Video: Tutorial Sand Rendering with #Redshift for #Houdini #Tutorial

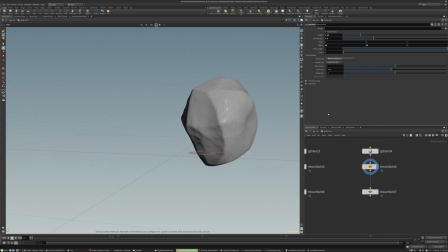1470s
It's getting a little bit too pinched in that area. Something like that seems to be. You want to make these like different enough from each other that they have different like profiles and different silhouettes,
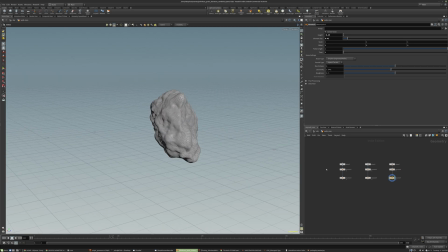1484s
but not too different that they like would exist out of different materials or in a different universe or something like that.
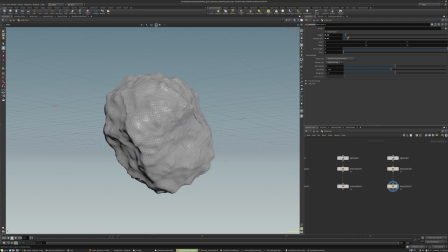1491s
And then with this second layer of noise, maybe this one's a bigger element size, and you want to be careful looking for these blue edges.
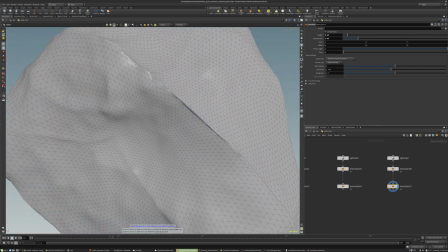1505s
That basically means you're seeing a back face. You've pushed the mesh through itself.
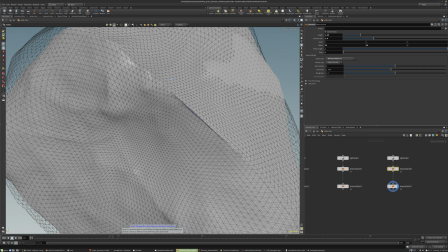1510s
When you get these sharp edges and then you do another level of displacement, it's easy for it to kind of invert on itself.
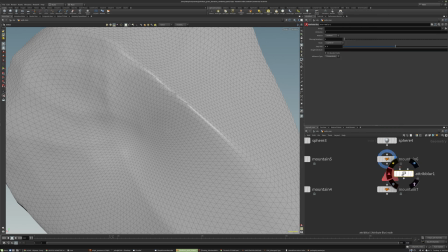1518s
One thing you can do is this attribute blur node. And this will smooth everything. You can see here it's kind of relaxed the edge a little bit. You can do some more iterations.
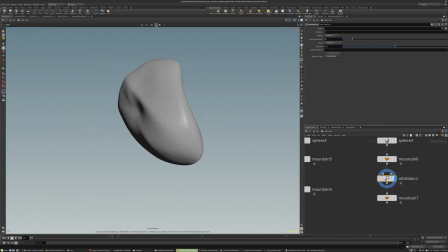1530s
This is a good technique too, just for kind of sand, like the grain weathering. Over time, as it's getting knocked around, it just becomes a little bit smoothed around the edges. So now we've avoided that crease getting pushed in over itself.
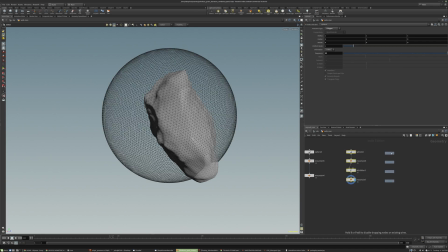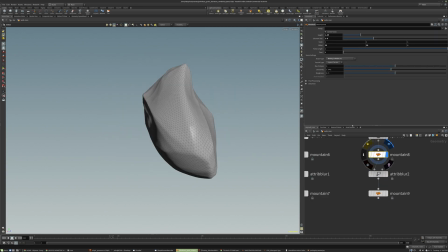1553s
So this will be our fourth grain variation. Maybe this one. This thing right here is already feeling pretty nice.
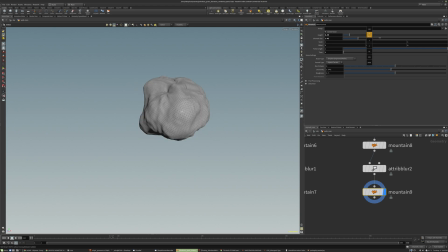1565s
And if we're getting a lot where it's pushing in on itself, we could either just try to find a different offset area that works better, or also playing around with this element size and height
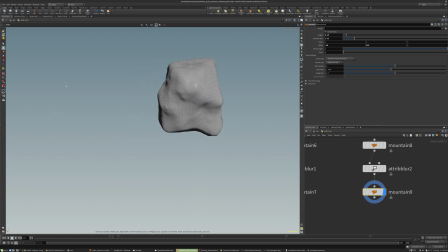1581s
just to get something that doesn't have any artifacts like that. We'll do one more.
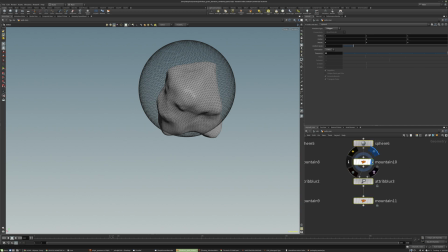1588s
So we'll get started with 5. I think that's good enough to get started. If we need more, it's always, you'd see how quick we're kind of blowing through these.
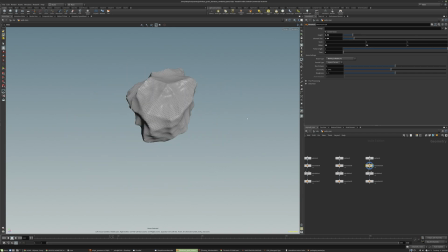1599s
We might do another one that's a bit more spherical. Just the more that you reduce this element size, the more spherical they become. So something around this this size feels pretty good, and maybe just a little bit less height.
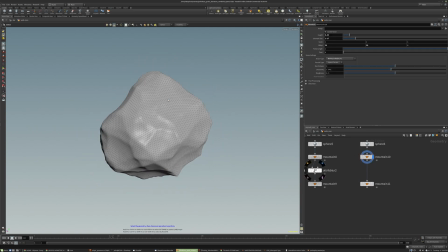1619s
And maybe this one I won't do that blur process. It's already kind of smoothed around the creases. And with this element size, I might go pretty small, and I might do one we'll just flip it around and go into the negative area.
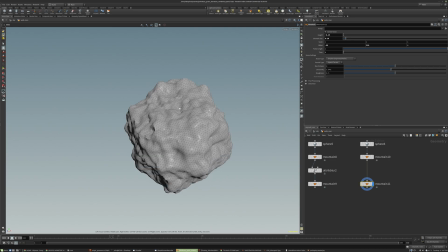1636s
So the negative numbers is good to get it pushing in on itself and get little like divots, like other stuff has been bumping up against it and creating those little inward facing spikes or whatever. I might go a little bit higher just to get it a little less uniform.
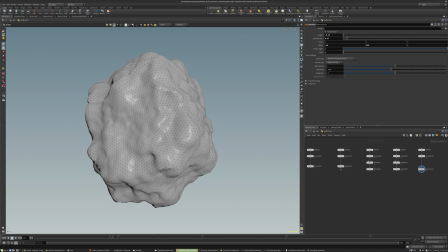1656s
So now we have our 5 different variations. If you click through some of them, you can see the size of these might change quite a bit in the positioning. Some of them are a little bit bigger than others. So this is something we want to kind of normalize or make them all the same.
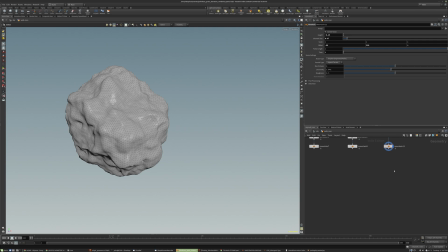1675s
So similar to like when we were doing the relative to bounding box in VOPS with the first tutorial, the simulation tutorial, we can do a somewhat similar process here using this match size node.
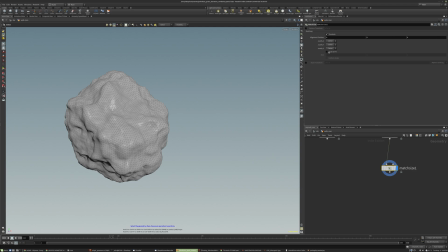1690s
So right now by default, it's just going to move everything to the origin. If you apply scale to fit and uniform scale, it will make it so that the largest dimension or the largest axis is constrained to be inside of this box. Uniform scale just means it won't distort it, like it won't squish or stretch it.